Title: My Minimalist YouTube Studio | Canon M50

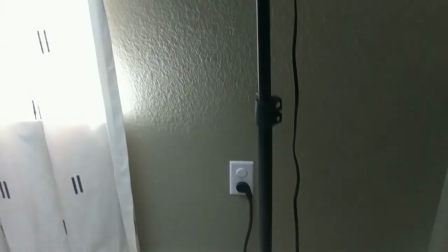It actually came with like this whole entire kit.
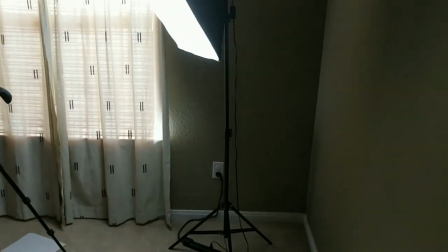It's actually two of them and it is really helpful for, you know, lighting up your subject, lighting up your objects. Lighting is so important. I'm using this lighting right now. I don't have the soft box filter on it, so I'm going to put a little soft filter on it just to, you know, even out the light because it's super harsh right now. All right, so that should be a little bit more softer. now you don't see like super harsh lines in the background and super a lot of shadows so hard shadows it pretty much evens out the light on your whole entire face actually gets rid of like a lot of blemishes if you have blemishes or somewhat it softens up and smooths and smoothing out those blemishes i actually got a little cut right here from my my little puppy actually gene she's not puppy she's like six years old yeah she she did a little scratch where you know wrestling tussling put them hands on you. You know what I'm saying? And now I'm going to show you some camera settings that I set up for this particular camera. So I'm currently actually using the GoPro 4.
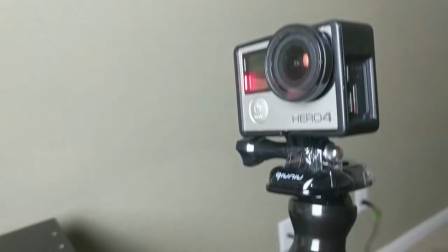It's a super old camera, but I essentially used whatever I could for the setup.
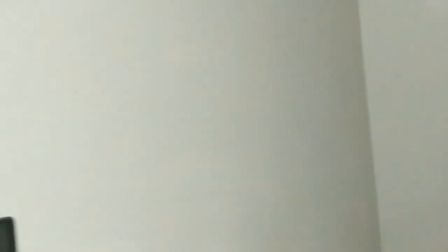And also, it came with a little clamp thing, but I broke it. You're going to see that. I was struggling, man.
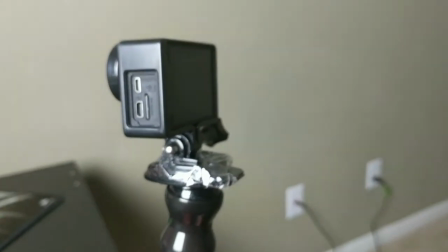I was struggling with it. I was like, I'm not buying any more camera gear if I don't have to, okay,
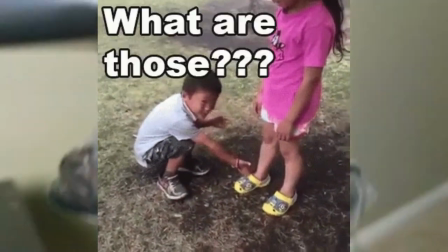I'm done with it, I'm just gonna use what I can do, stop making excuses, and start, you know, recording, just, you know, just press record, you just gotta press record sometimes, make this content out here, you know, make stuff that's enjoyable and educational and also entertaining to you guys, because I like to watch YouTube, and I like when things are very informative and also very entertaining at the same time, so, let's show you that.
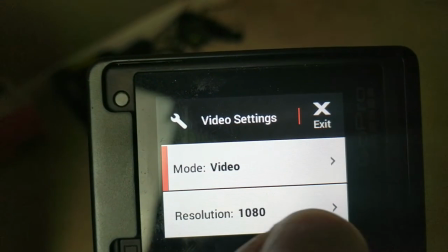that. Let's do it. Alright, as you can see, this is my settings. I got the resolutions for 1080.
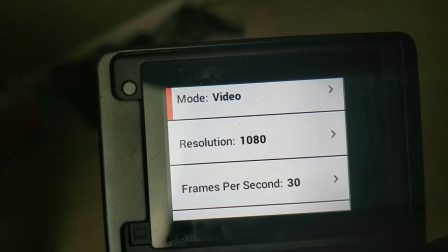I got the frames per second at 30.
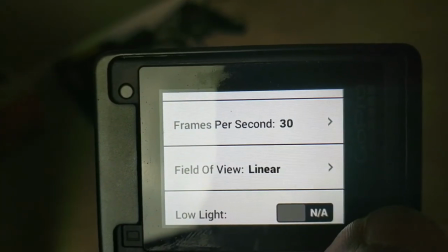And when I was doing this, you guys, like I was really trying to learn as much as what can I do with the current stuff that I had.
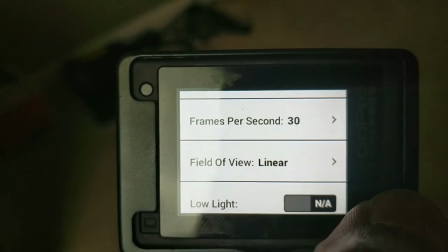Like I have my phone here and it actually shows way better picture. But I just really wanted to see how much quality I can get out with this camera.
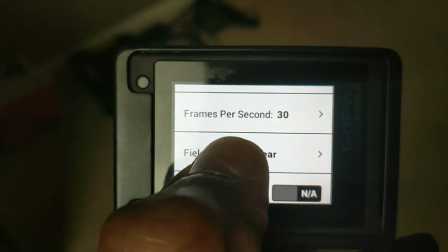And I also didn't have a mount for my phone, so I didn't really want to buy another mount, because I'm a minimalist.
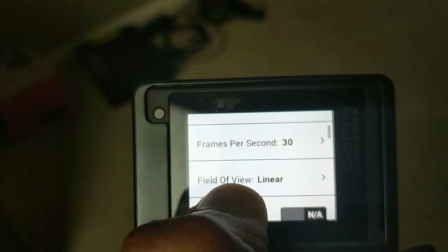Alright, so as you can see, I got these, the linear setting on there, the frames per second at 30, and that's going to be really important, remember that number.
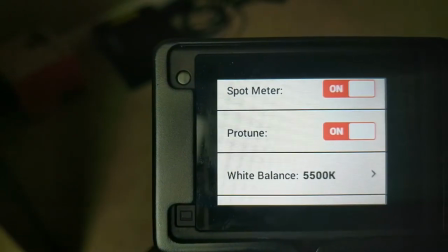And we also have the spot meter, and I've set the protune, so this is where you can, you know, if you know what you're doing,
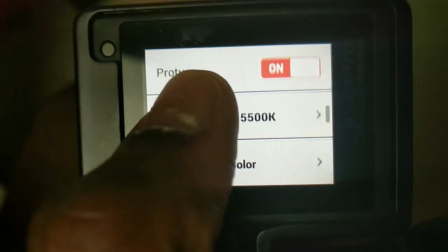you're doing what you need to do, you can set these protunes on, this allows, opens up a whole bunch of settings so white balance so I know the temperature
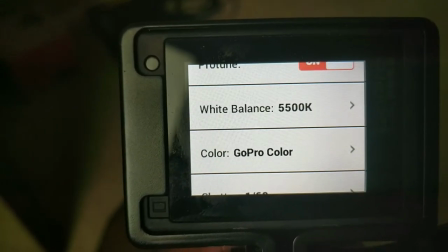of the the current softbox lighting which is like this
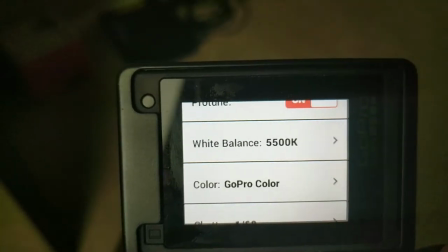5,500 K I set that to that so that's why when
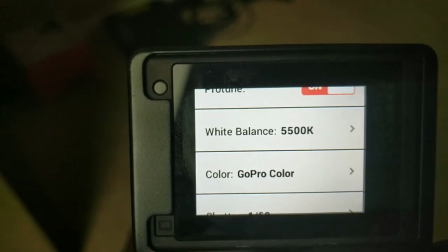you look at the video it looks more you know it gives you the color of
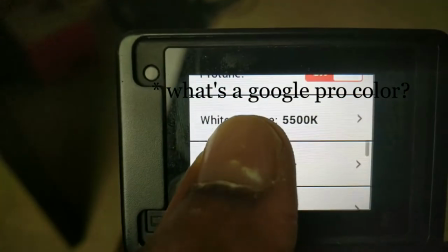my possibly close to my complexion and Google Pro color don't really know what that setting does let's give it all right shutter so this shutter thing.
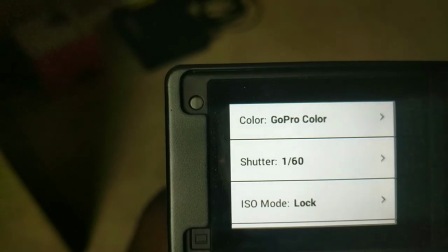So the best way I can explain it, shutter should be as twice as much as your frames per second.
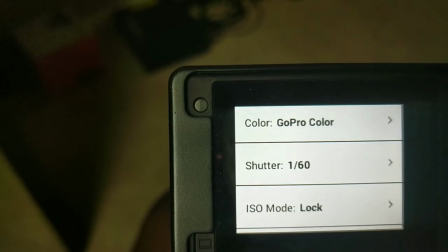So, so there's one to the 60th shutter speed. So that's what you should set it as.
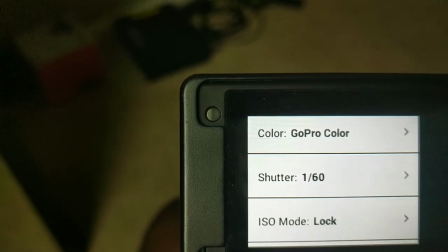So like if you have like your frames per second at 24, you can get it pretty close to like, you know, one to the 48th per second.
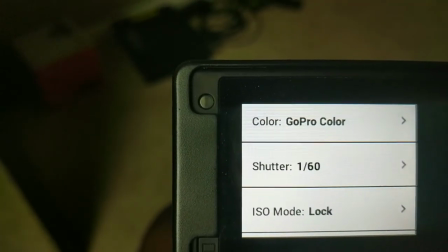So, or one to the 50th per second.